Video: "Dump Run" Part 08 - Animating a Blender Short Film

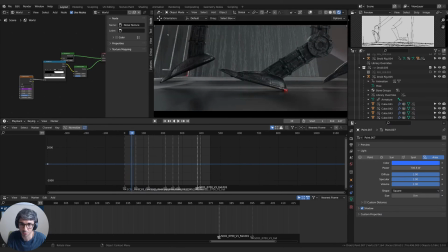They don't look very good. And this is a very boring framing. Look at this. There's not much going on the floor, the back. I just feel like everything about this shot undersells our film. And this is the first shot of the film. This is the first thing people are going to see. So we need to like give them something good.
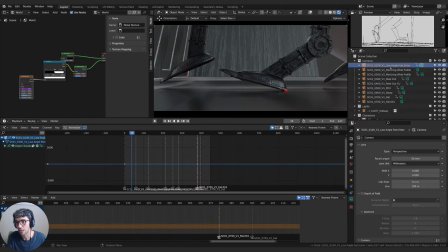And when I think about what is good about this scene, it's the space that we're in, right? So if I just jump back to the beginning here and lock my camera to view, I'm actually I'll keep this camera. So I'll Shift D to duplicate.
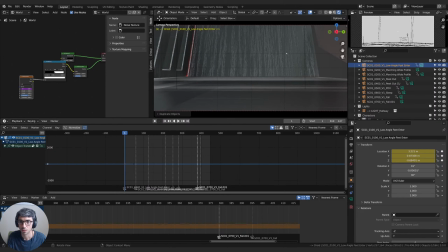Is it not duplicating? Let me get out of my camera view quick.
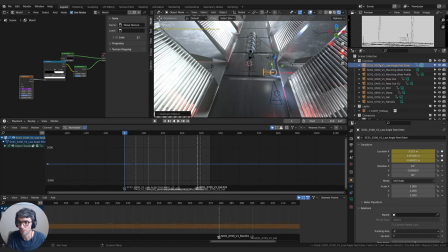And have I hidden? I've hidden cameras. That's probably why. So I'll select that camera, Shift D to duplicate. There we go. All right. I'm going to call this 100, instead of low angle feet enter, I'll just call this
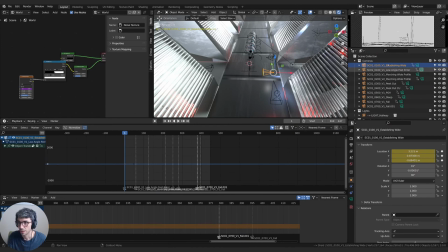establishing wide. So we'll have an establishing wide shot. So let's make this the first shot. So instead of right here, we're bound to this one. I'm going to come in under this part of the viewport, hit Control B, and that will now bind the beginning of our film to this camera.
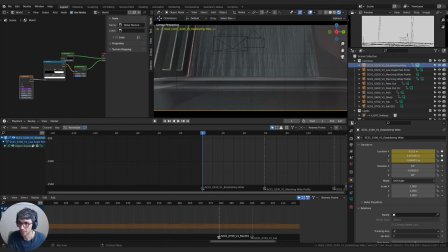So let's jump back into it and make sure, yep, so that's highlighted. So that's the one that we're looking through. I'm going to hit Q, lock camera to view. I'm also going to turn on screencast keys so you can see my key presses.
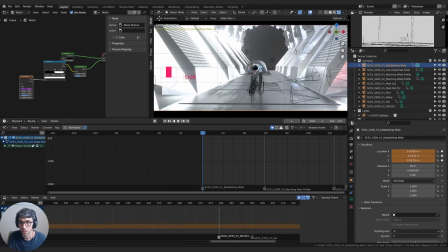So they're up here around until I get a view that actually works.
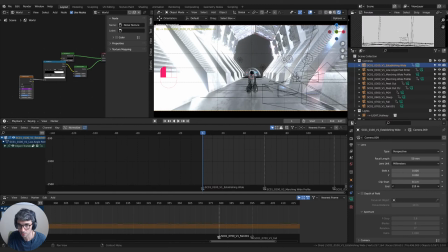And I gotta extend my draw distance. I'll go up to 1,000.
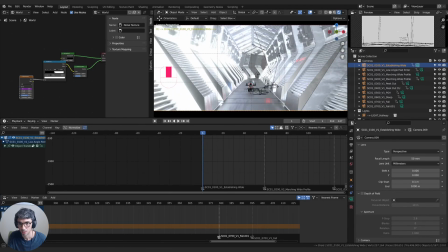And let's find a nice framing. I can bring the strength back down.
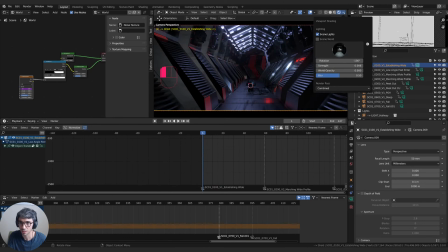Actually, this looks pretty good. Just keep it on just a little bit. That's kind of the vibe I want to go for when it comes to the lighting, is this here. I'm gonna hide the cameras again so they're not cluttering our view. And let's angle this a little bit.
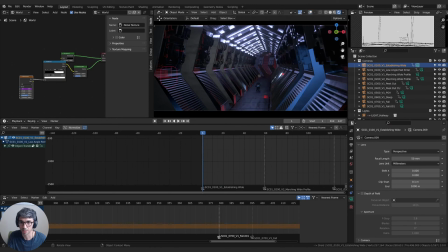Like we could like really establish the smallness of these guys if we had a shot like this, you know.
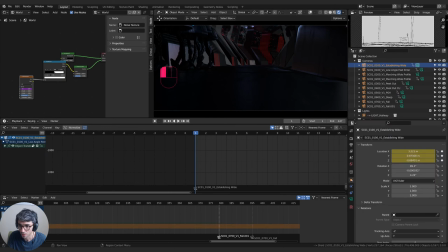Now what happened here? Why did we not lock to this camera? We are locked to the camera, but it's just keyframes. I didn't have auto keying turned on, so I need to do that.
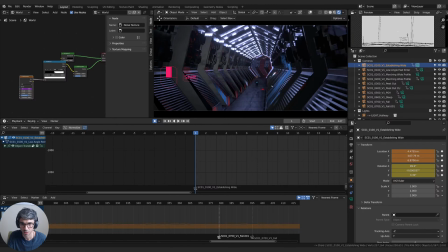So I'll come up, something big like this maybe. Tilt down a little bit so these guys are focal point.
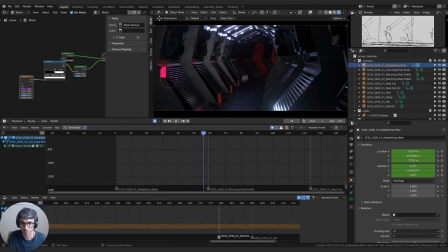Hey, what's that little bump we had there? Is there another keyframe somewhere? Yep, there it is right here. Where is that? Let's switch to the dope sheet with Control Tab.
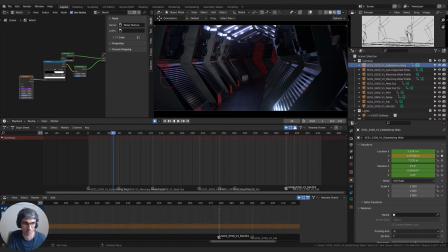Oh, cameras are hidden. This is actually a problem. I'll unhide that. That's why they're not appearing. Or at least that should be why they're not appearing, but what's going on here? Why is my camera keyframes, why are they not here? Dope sheet.
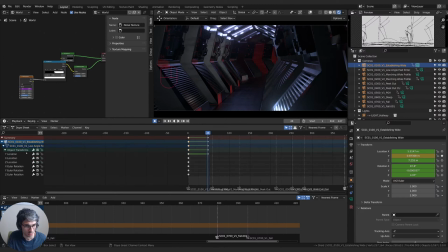Oh, I had only show errors selected, that's why. Tricky. All right, there we can see we've got a rogue keyframe. So delete that.
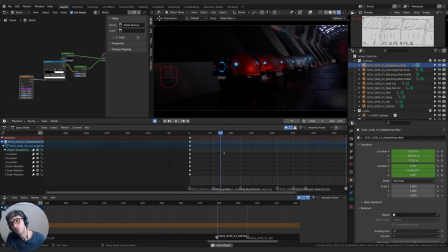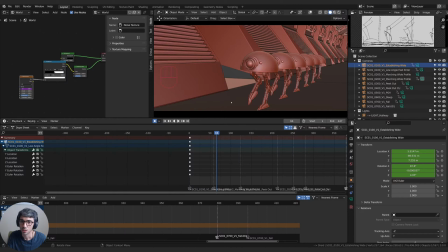This one, also, one of the things I'm feeling is I don't like this beginning angle. I don't think this is a really good beginning angle. So I want to change that.
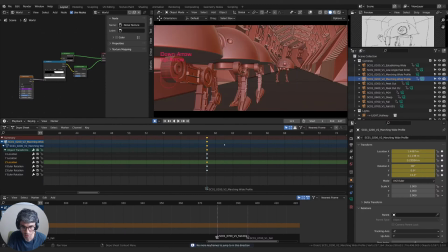Just make sure I'm on the actual keyframe.